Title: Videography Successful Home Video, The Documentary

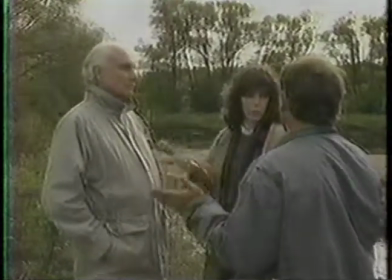499s Worry about introductions or anything. Yeah, we'll handle all that with editing. Yeah. Okay. You guys ready?
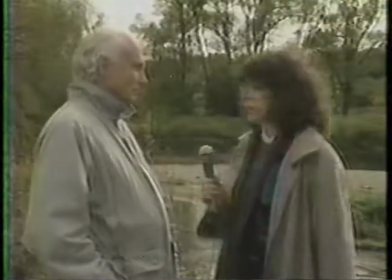503s And you're rolling? Yeah. All right.
Try to avoid questions that result in a yes or no answer.
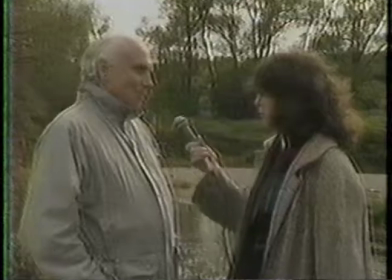509s Is the river polluted? Yes.
Instead, ask why or how it's polluted.
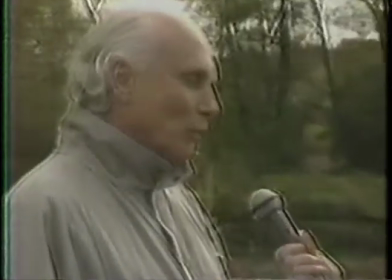516s
Remember 5 W's. Who, what, when, where, and why.
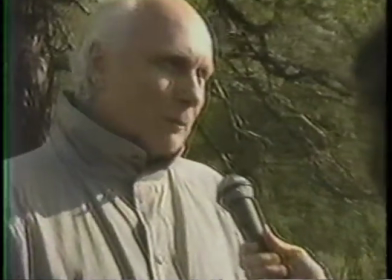521s
Try using several angles or different locations to make the interview more interesting.
Just look around here.
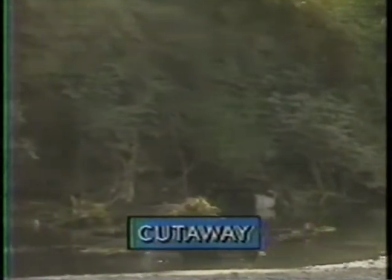528s
Add cutaways to give a better understanding and to give more meaning to what the person's saying.
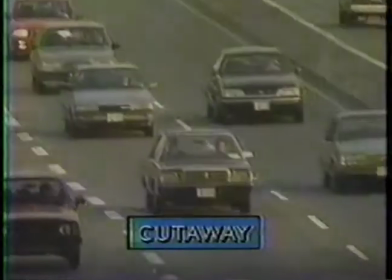533s On the roadway, and obviously the big highway and the major
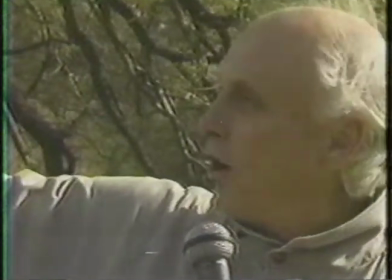539s intersections have come off it, plus all the building, the heavy building that's gone.
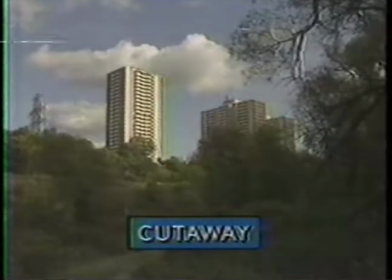544s
Cutaways are also useful to hide jump cuts when you edit the on-camera person's speech.
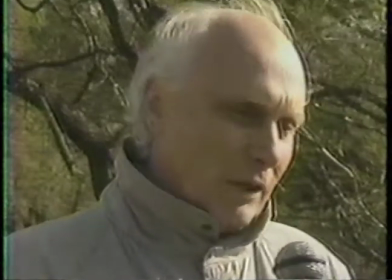549s Hard surfaces. Rainwater runs off into the river, picking up all the rubbish, all the salts, all the oils.
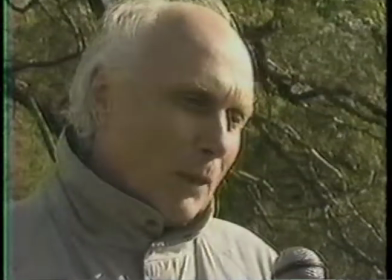557s So that's the physical problem.
You have to pay careful attention to what the person is saying.
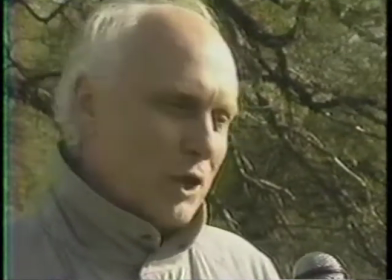562s
Is there a better way to say it? Did they cover everything? Make sure they haven't gone off topic.
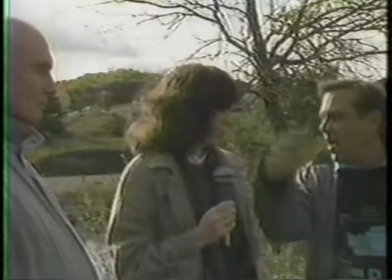568s
Repeating the interview several times until you have it right is pretty standard. Some people are good in the first take and some need a little coaching.
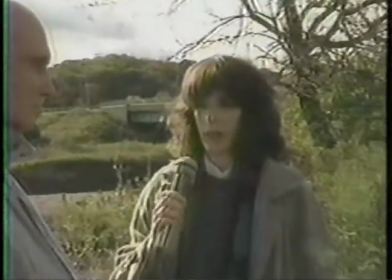576s
It takes a certain skill to know when you have the best take.
Aird, how would you describe the main goals of your group?
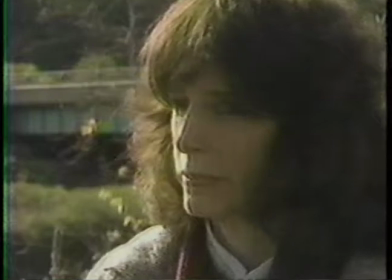583s
After the interview's been completed, our next task is to get a reporter to re-ask the questions so that we can use them later when editing.
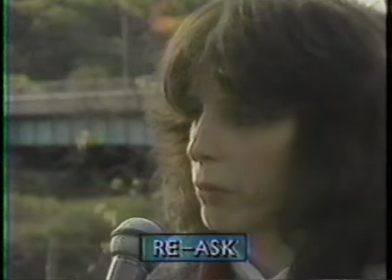591s And what exactly would you say are the main problems with the river?
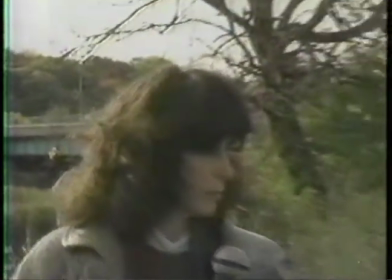596s Okay, and now just to protect ourselves, I hate this, I hate it, I'm sorry, but just some watching them.
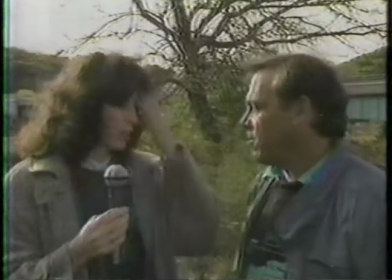602s
Then we do reaction shots, like nodding the head. Reaction shots can act as a cutaway or a break in the monotony of a long-winded interview.
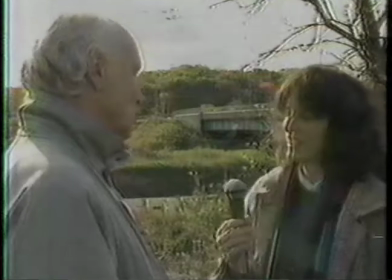611s
The reporter must facially show us how they feel and how they understand what their subject is saying.
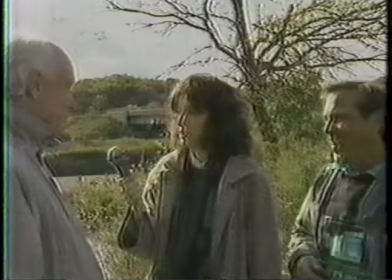617s
Do they agree? Is the subject saying something that's a bit exaggerated?
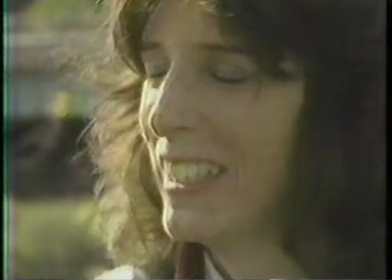621s
How the reporter visually reacts can set the tone and interpretation of the interview.
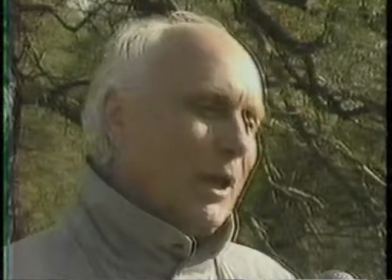626s 4 years ago. We have the physical work, but we can't do it because the political people can't get their act together.
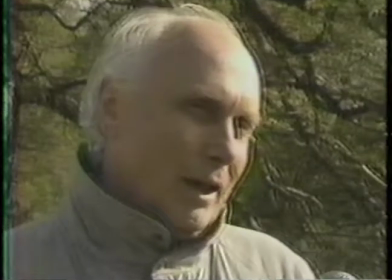635s And this has been the case for about 10 years. And I guess you could say beneath the political reality, you've got...
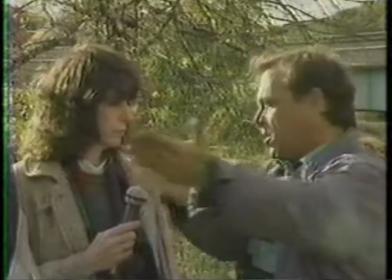643s
There are different styles and ways to shoot a documentary. Sometimes having the camera on a tripod appears contrived, doesn't feel real.
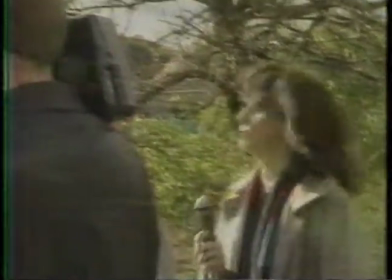651s
Being handheld, along with some movement, gives a more fluid feel and helps involve the audience.
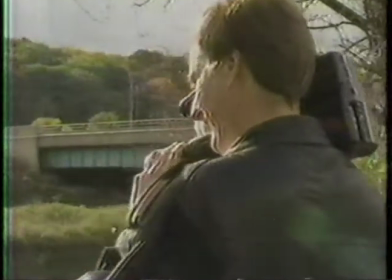657s Okay, so Aaron, as concerned citizens, how would you recommend that we actually... This is what it looks like.
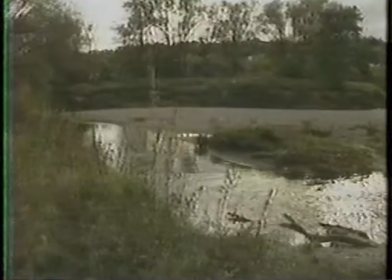662s So now that we're aware of this problem, what can we actually do to help as concerned citizens?
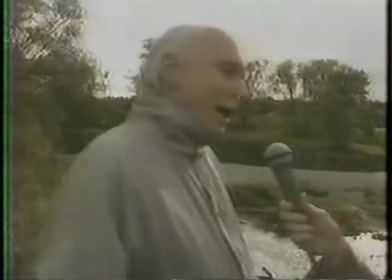667s Well, we have to go to our political masters and ask them to get their act together.
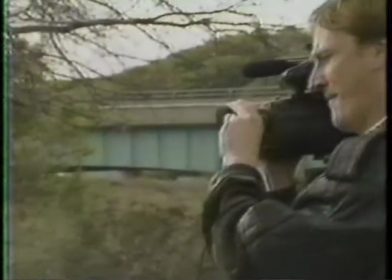671s
Designing the look and feel of a documentary can be very interesting, but remember, the content should be the most interesting thing.
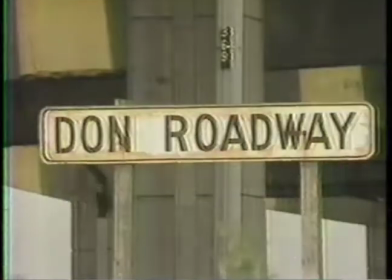680s
You can shoot cutaways later, after the interview, because you're now more familiar with the content.
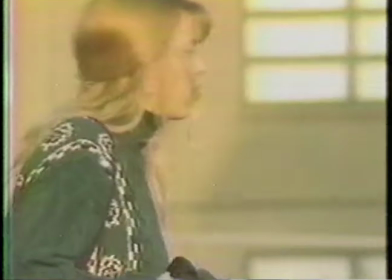687s
Cutaways can be assembled together to make a montage where you could put music or add voice-over narration to complement or oppose the viewpoint.
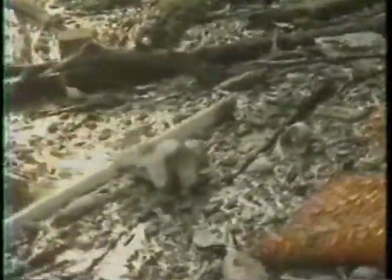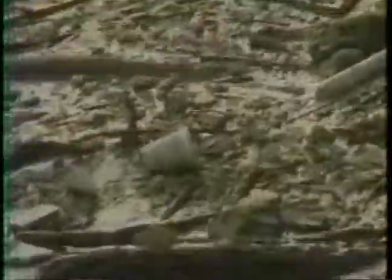Getting ready for a more in-depth documentary will involve a lot of planning, and on two levels. The first level is your story, the content. It's the most important thing. It doesn't matter how many whiz-bang other things you have, fancy cameras, expensive lighting kit. The content has to be your main focus. So you'll need to do a lot of research because you have to be almost an expert on the subject yourself, even before you go to talk to experts. That's so you know what to ask them. And you'll know when they're deviating from what you believe. Now, it's tough to script a documentary because you'll be out there shooting and talking to people and seeing things and learning on the go.